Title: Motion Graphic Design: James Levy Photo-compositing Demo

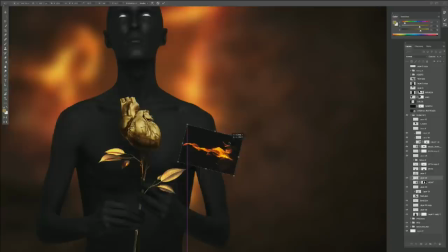35:47 so I might take this bring
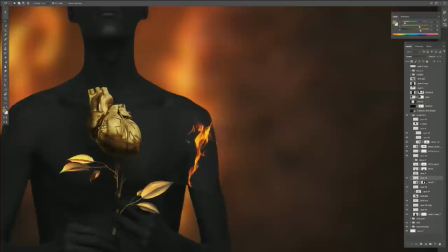35:51 it down to scale like this okay this is gonna work nice here right and I'm gonna screen it just so I can see where I'm at
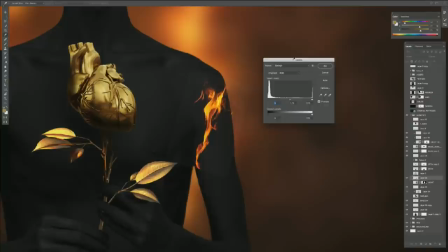35:58 okay once I do that see how there's this white box around it I'm gonna go to my levels I'm just gonna crunch it a bit to get rid of it see how about this big bounding box around it i don't want that because it's gonna make warping harder so okay
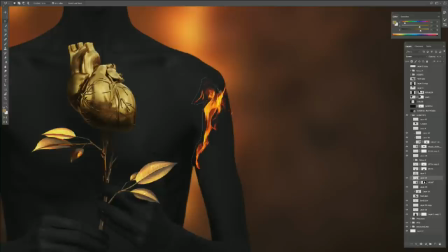36:15 i'm just gonna come you're gonna cut a quick garbage mat yeah you
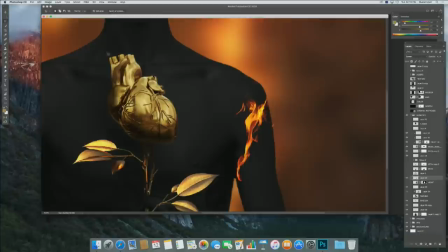36:20 call them garbage mats that's cool yeah it's from from compositing it's
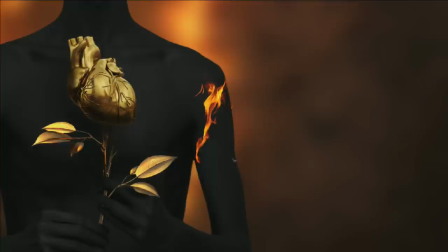36:24 a rough mat i see before you do the refined stuff then you invert your selection and delete the rest yeah so now see how the bounding box is smaller so then i go to warp and i'll just start you're
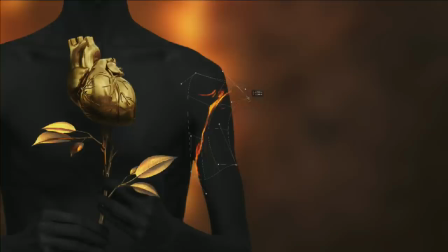36:40 making it a thinner thing and kind of transforming the original element so it's not as recognizable as what it was well i mean i'm not doing it because of it being recognizable like i mean if anyone is gonna be like hey that's my no i don't mean it like that i mean that it's not so obvious that you pulled it from a burning log right right it's almost something
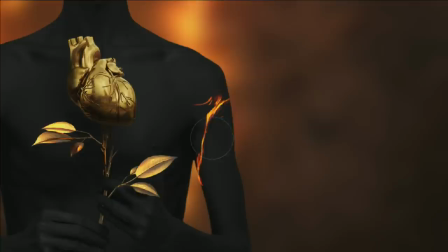36:57 that you painted right exactly not from a copyright thing i think we're over that you guys everybody's worried about copyright let's get over that
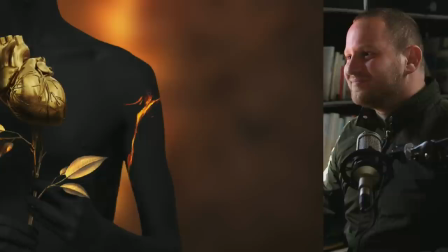37:07 some some goofballs like that's my fire pick i'm gonna sue you for money come get me sure come get him he's on a plane to the uk pretty soon so guys relax
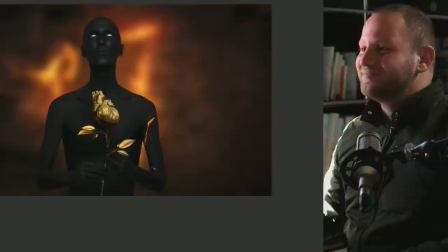37:17 you better be careful man uh this guy trains jujitsu man he might choke you out
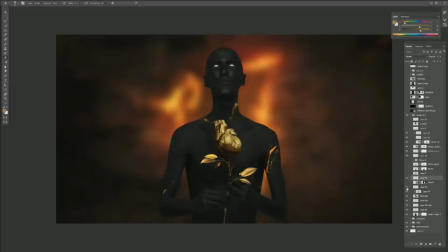37:22 let's not even go there you guys let's not go there okay so that's what he did he pulled an element he quickly garbage matted out he adjusted the levels and he warped it kind of just to create an interesting shape right I mean obviously it's not the same as my source image your
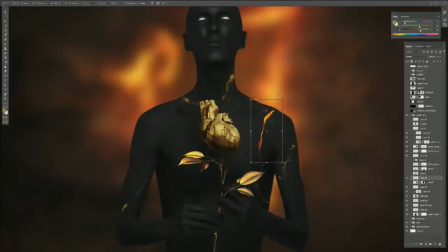37:36 source is much better yeah because I you know I took some time to find it but saying that I can still if I wanted to make that if I had to match this real fast sorry guys I'm just getting over a cold so you and me both it's hard to talk I would maybe make it thinner like this I could go to my smudge tool here maybe
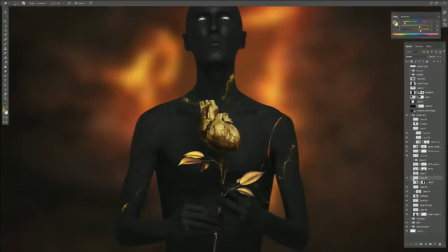37:55 i knew this is coming it comes smudge it up so you're trying to create more variation in the shape because the other element has kind of a randomness to it right so i can come in and just just
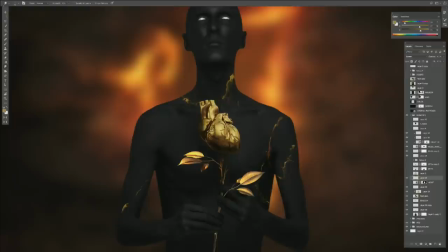38:14 break up that line yeah sort of yeah
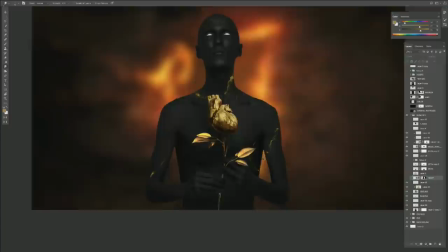38:19 you guys get the idea yeah you know you just these
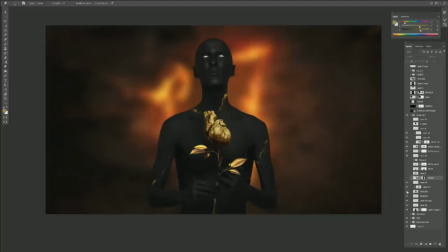38:23 elements take time to to build like i prepped i prepped these a lot before the thing because i didn't know how much time we would have to sure i want to make one quick comment
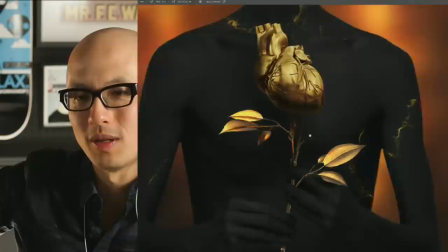38:32 here you notice how he adjusted that branch to make it longer because it terminated in a funny way and then he made one of the the leaves
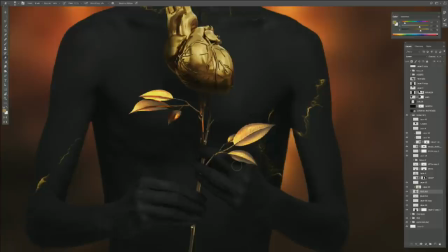38:39 kind of break through the the forefinger and the middle finger or whatever that is and put a shadow so that it feels much more three-dimensional
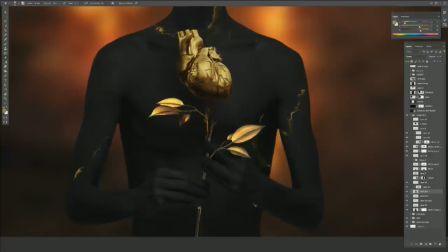38:46 so even though elements are two-dimensional in nature creating the illusion of 3d that it protrudes past and wraps around
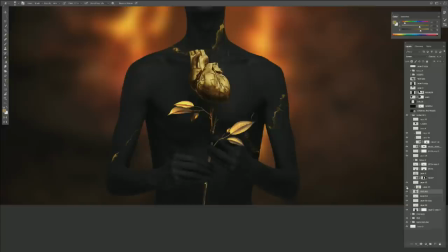38:53 the finger it creates a really nice look yeah and you could do that in other parts of the image as well if you think if you think the image is starting to get you know a little static you know I can maybe say okay you know I want to use this guy again somewhere maybe I duplicate it maybe
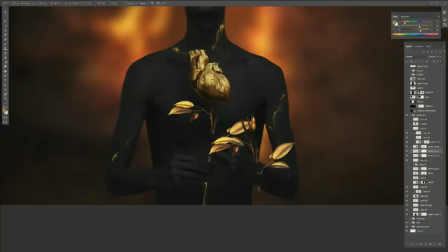39:12 I want to have you know a branch one of these kind of like almost like this make it smaller not saying that I would do this because
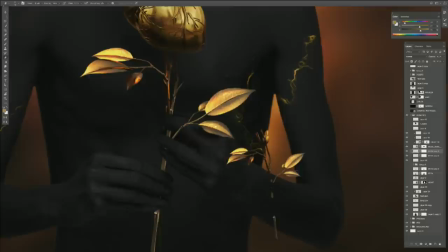39:19 I kind of like just where it's at but anytime you get a place here you can go ahead and have it one sticking out there maybe one's going behind it you know above and below that's what you're talking about right yeah there's a leaf that's above something and something that gets cut behind
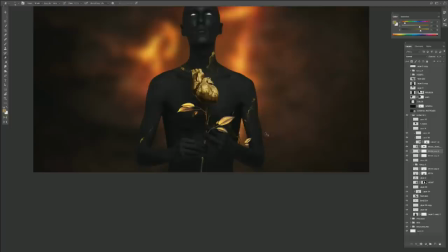39:37 it absolutely you know just it's just it then just you know supports the fact that this thing is dimensional right um the problem is with a lot of see there like it actually feels like it even though it's like where the hell is that coming from this sits nice it's a problem that